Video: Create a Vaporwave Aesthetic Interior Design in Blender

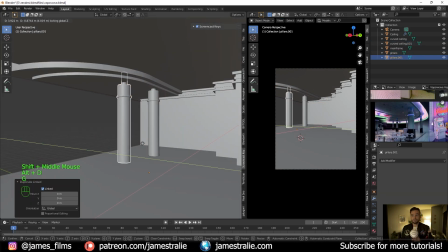(4:08)
So I just made a cube, beveled the edge of it, duplicated it a couple times,
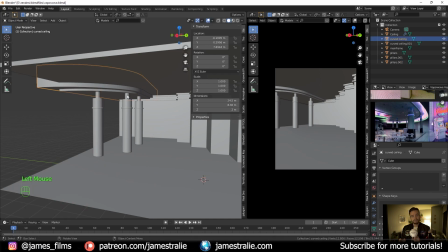(4:13)
and started to play around actually with the proportional edit modifier to start to kind of pull in and out different parts of that ceiling.
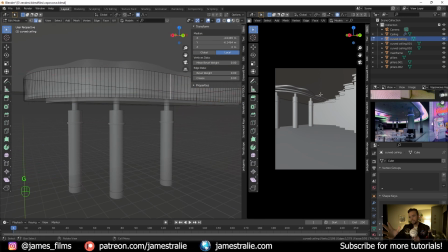(4:21)
So you'll see here I add a little bit more geometry to it and start to kind of pull out different parts to make a little bit more curviness to it,
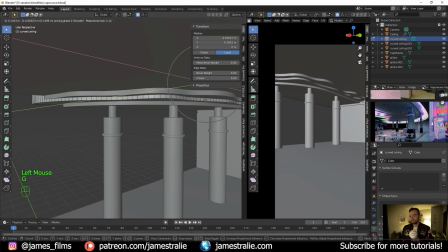(4:29)
kind of going in line with some of the references that I was seeing for these little mall cafeterias or food courts here.
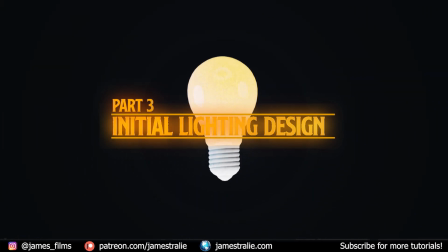(4:39)
Initial lighting design. Now that we've got kind of a basic idea for our scene, I like to splash some light in using an HDRI.
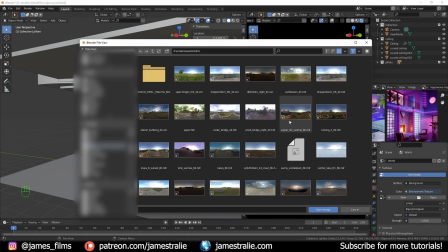(4:47)
There's a whole bunch of really nice free runs from HDRI Haven. I've linked a bunch in the description of this video.
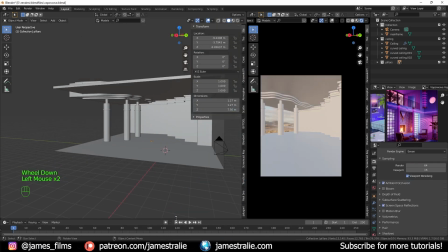(4:52)
I just pull one up and this gives me an initial kind of color profile for my room.
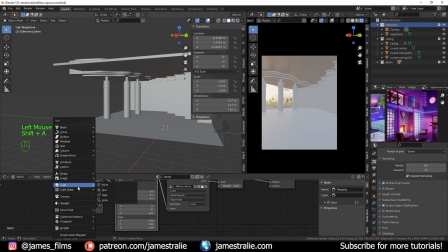(4:56)
But then I actually want to bring in a sun lamp to actually add a little bit more directionality to the light itself.
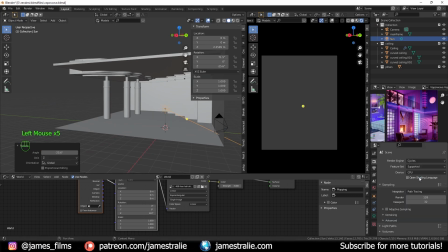(5:04)
I find that the HDRI doesn't really do enough add nice shadows to my scene.
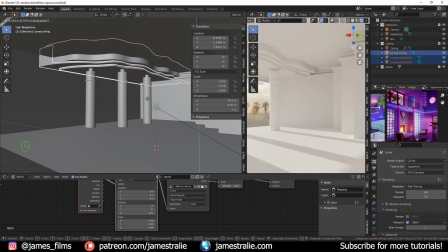(5:08)
So I start to play around a lot more with the lighting, switch on over into cycles in that side view that I had up there, and start to get a flavor for my scene.
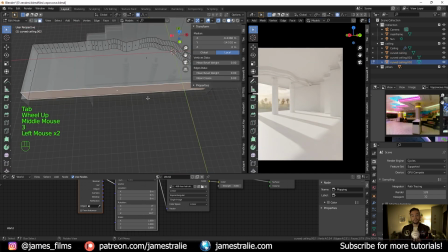(5:16)
You can see there's some interesting stuff starting to happen here. These columns are adding some nice shadows to our room.
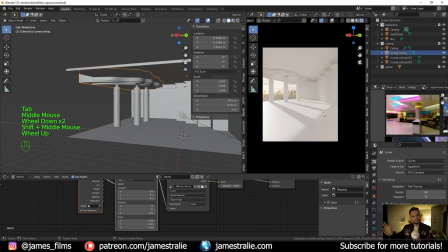(5:21)
We're getting some interesting shadows up in the kind of crown molding, if you will, part of the ceiling where those neon lights are eventually gonna be.
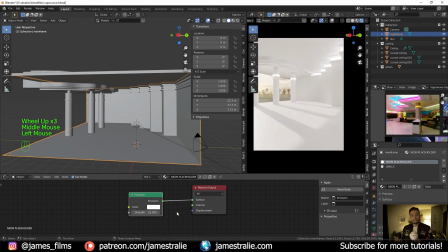(5:29)
And you know, while I'm at it, let's actually start to make those neon lights neon.
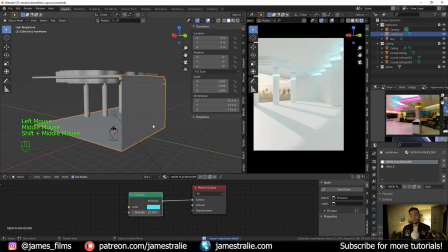(5:33)
So I add a kind of a placeholder texture, which actually I ended up kind of tweaking just a little bit more and using as my final texture for that.
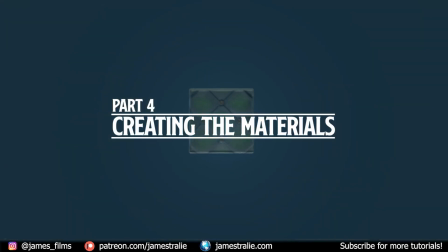(5:40)
So with that being said, let's actually start to create some more materials for our scene. I've linked a whole bunch of materials that I used for this one.
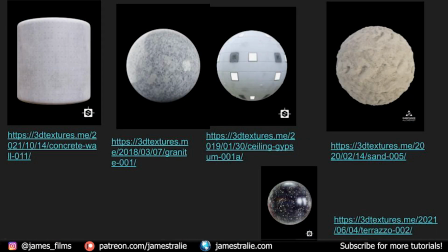(5:46)
They're all free from 3D Textures, really great site. A lot of great resources, but I encourage you to go on over and download these so you can play around with the textures alongside me here.
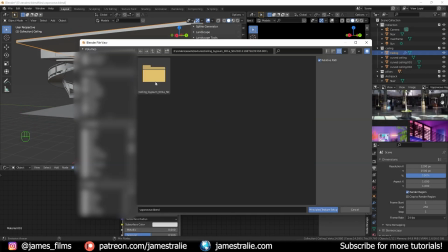(5:57)
So what I do is actually select the layer I'm working with, unwrap it, and then hit Control, Shift, and T,
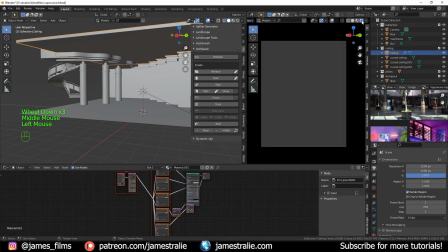(6:02)
and then click on the specific textures I want to use, and then Blender makes a nice principled BSDF texture setup automatically for me.
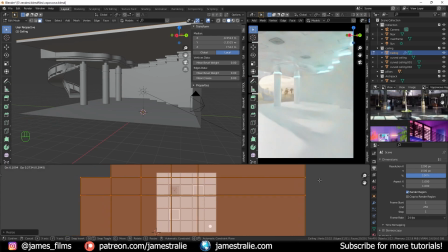(6:10)
I can then go on over into the UV editor, play around a little bit with how it's oriented in our scene,
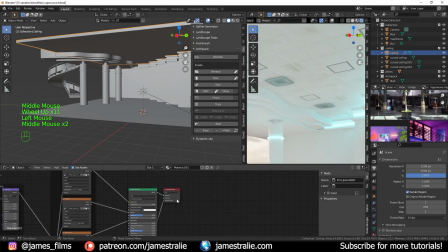(6:15)
scale it up, scale it down as I see fit, and do the same process for all the other textures in my scene.
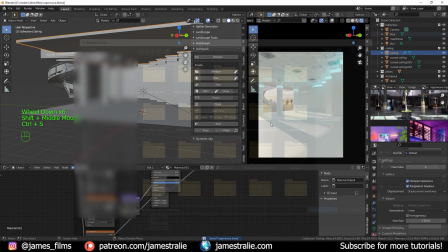(6:20)
Once I have them all downloaded into folders, it's super easy to just go through piecewise and pull them over into my scene.
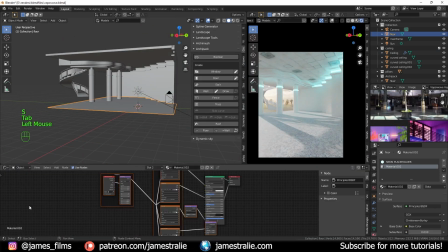(6:27)
You can see I've got this kind of floor texture here that I want to add a little bit more detail to. I noticed in the reference this kind of tile-like view that looked kind of interesting, so what I added in was a brick texture and then played around a little bit with the offset
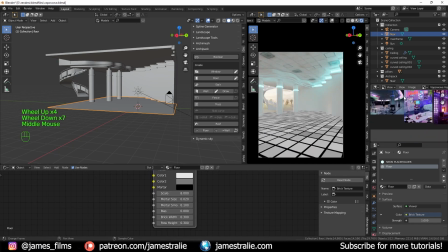(6:41)
of the texture itself so that it was perfectly square and also kind of no offset whatsoever.
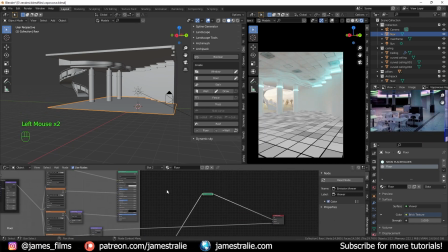(6:46)
They're just always in line with each other, and played a little bit with that mortar size so that it looked really cool.
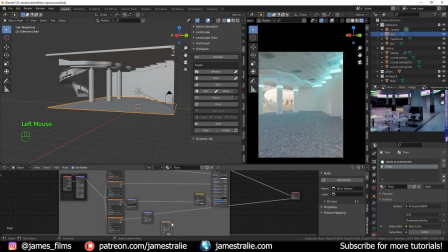(6:52)
I then mixed this with my texture that I downloaded from the 3D Textures site in an interesting way to kind of have this ultra reflective looking
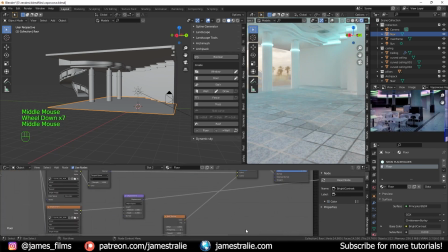(7:00)
band in between the main ceramic tiles or the kind of the floor that we were having in our scene,
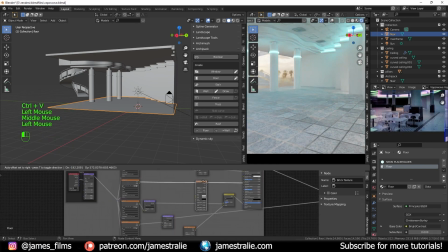(7:07)
maybe a linoleum floor or something in our scene. We now have this interesting brick texture, kind of breaking it up and adding another level of interest to our scene.
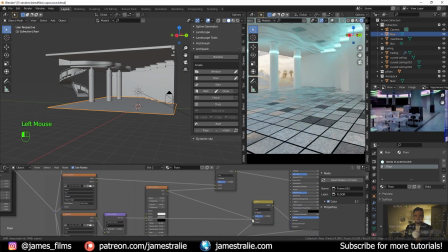(7:15)
So a lot of fun and super quick to do that too. Blender's brick texture is a lot of fun to kind of play around with.
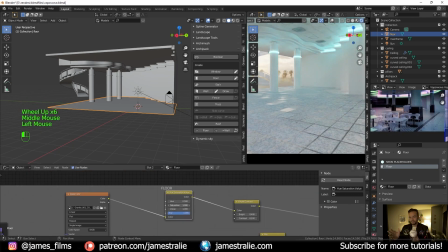(7:20)
I've used this for other scenes before, but it's kind of fun using it for this one as well in an interesting and different way than I usually would.
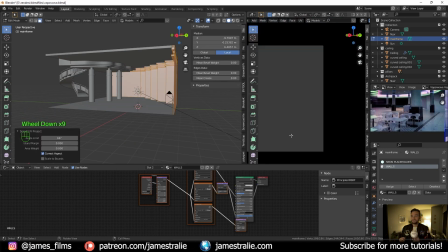(7:28)
As I always say with my videos, I don't want you to be following along exactly step by step with any of this.
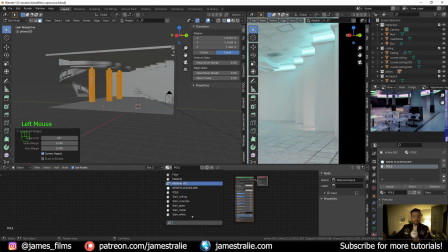(7:33)
What I'm kind of trying to show you here, and oftentimes, you know, as it is here, it's sped up a bit, is just the process as a whole.
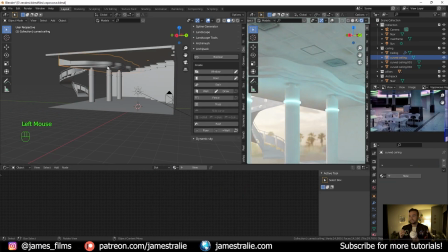(7:40)
How I'm thinking through the 3D process, what mistakes I'm making along the way. I mean, this is unedited here.
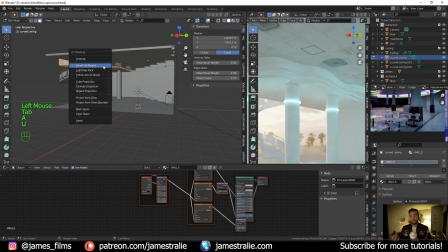(7:45)
You're seeing me changing things, maneuvering things around, dropping stuff out, changing the background, deleting elements altogether.
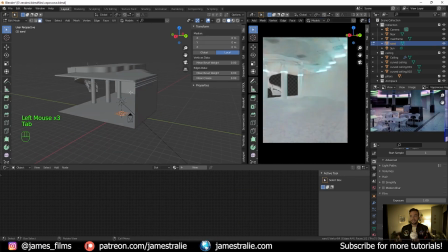(7:51)
Just have fun playing around with your scene and really, you know, take the time to make it perfect or as perfect as it can be.
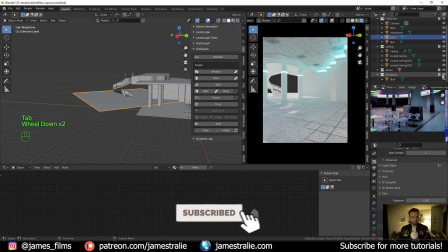(8:00)
You know, I feel like you're never fully done with the render. It's only ever due, right? But just take the time to really enjoy the process.